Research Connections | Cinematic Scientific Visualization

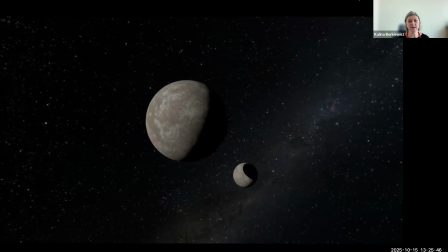1305s
So, we obviously added a lot of design elements. We added lighting and textures and a background of a starry night sky.
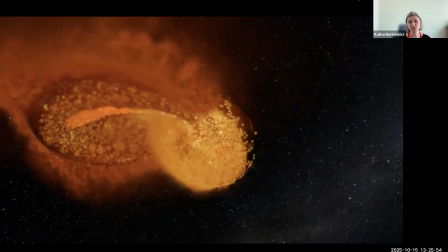1315s
We turned all of the points into either a solid, liquid, or a gas,
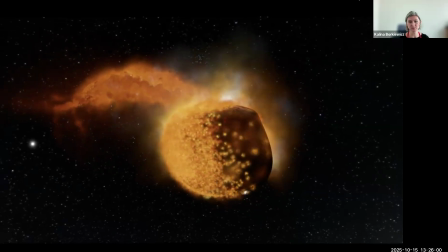1320s
depending on the temperature of that point and its material properties at that given time, which are in the data.
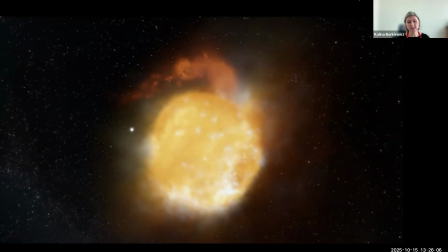1328s
We slowed this down by a lot.
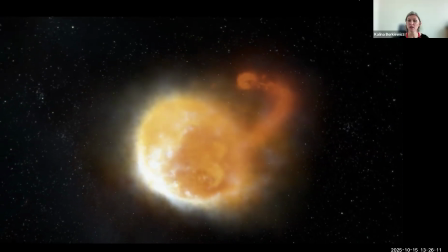1331s
We wanted to make it feel, very large because these are two planets.
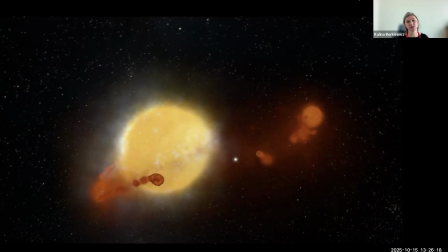1337s
We are in space. We wanted to make it feel large and slow and exciting. So we slowed down the data set, and we also designed this exciting
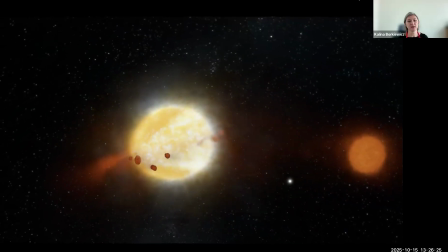1346s
camera move around it that gets us right up close to the data.
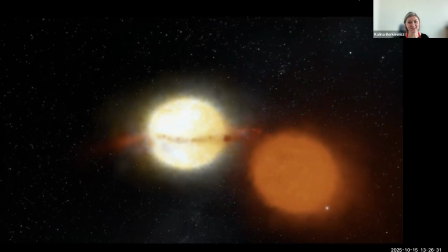1351s
I always called this moment in it as the audience getting hit in the face with this blob.
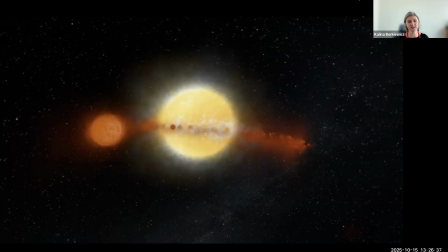1357s
We did really want to try to make it, more exciting and more immersive and to feel large and imposing.
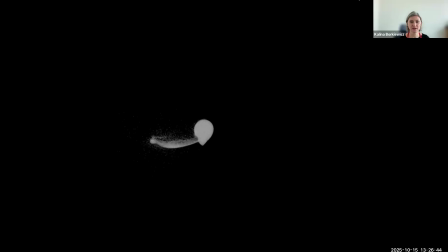1365s
So again, going back to kind of just what the data itself looked like,
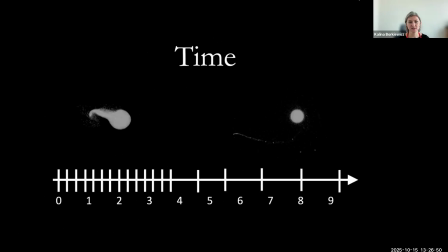1370s
the reason that time speeds up halfway through is because the scientist was more interested in studying the initial impact of these two planets. So she wrote out more data at first, and then as things kind of got less exciting towards the end, she wrote out less data.
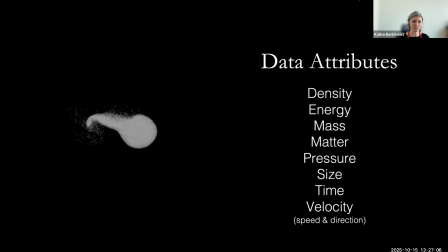1386s
So what we had to do in order to kind of make time move linearly is looking at the data attributes. Specifically, the time and velocity. We did what's called advection interpolation, where at each point we interpolate the data point both forwards and backwards,
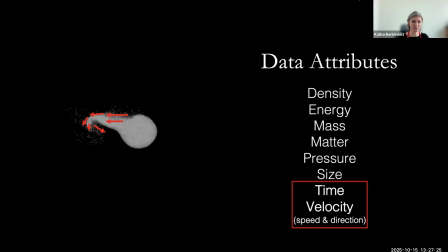1405s
and then figure out where it should be at the exact time that we want it to be. Oh, and I do have an example of that.
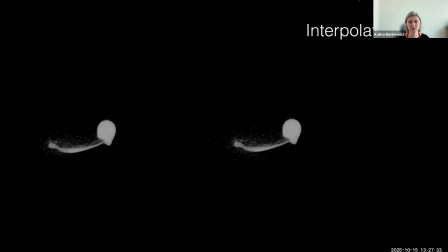1413s
And here's kind of what the final difference looked like. A challenge with this type of interpolation is that sometimes you get jumpy motion. There are many different interpolation algorithms, so sometimes it requires trying several of them to see what makes motion look smooth.
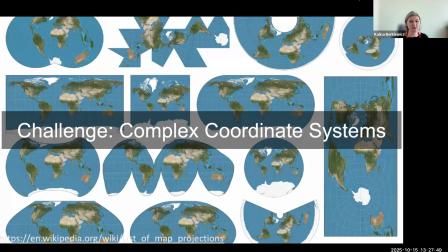1430s
Another challenge is data is often represented in complex coordinate systems. So even something as simple as the Earth or creating a map, data can be represented in all of these different ways and more.
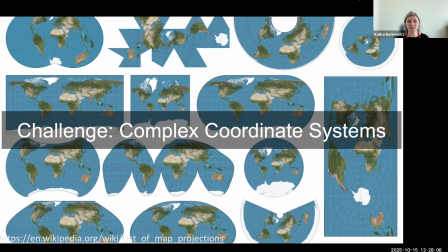1447s
These are just images that I took from Wikipedia. A lot of these are things that you might not have seen that might be more efficient for one reason or another. We often see like Cartesian coordinate systems, but those are not always the most efficient.
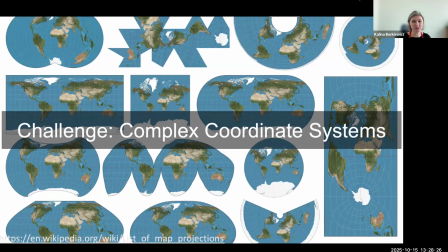1466s
And this isn't just true for representing globes and maps. All data comes in various formats,
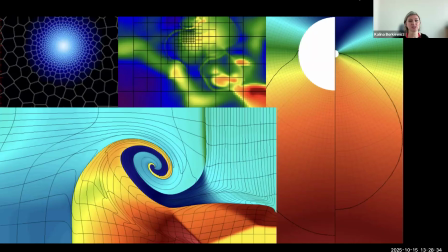1473s
and scientists often choose a data format or invent a new data format that is just specific to their exact needs and their exact data set. Different scientific domains have different data representations. Here are just some of the kind of weirder formats that I've come across.
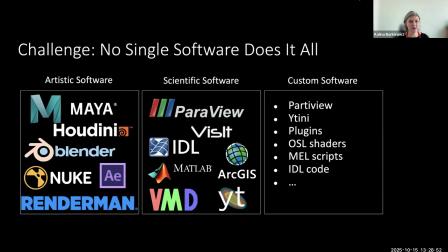1492s
So kind of the final challenge in this section I want to talk about is that there isn't actually a single software that does it all. Here you can see a bunch that are often in use. the kind of two main categories that are used are artistic software, where you see Maya,
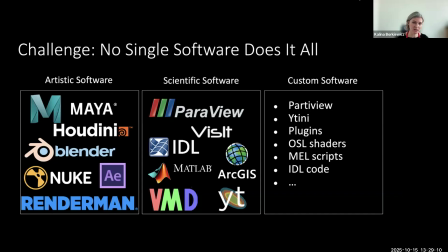1510s
as well as Houdini, which are the main tools that, well, Maya, Houdini, and Blender are the main ones that are used in the industry. And then there's the broad category of scientific software and a lot of custom software as well. We often have to create pipelines that tie these different tools together,
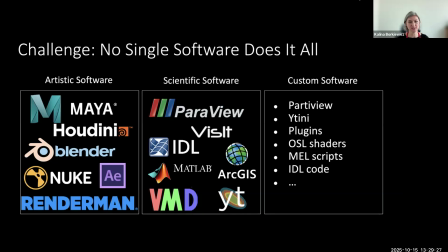1528s
or we kind of pick and choose which one is most appropriate for a specific project. So kind of need to have expertise across all of these, as well as custom software development.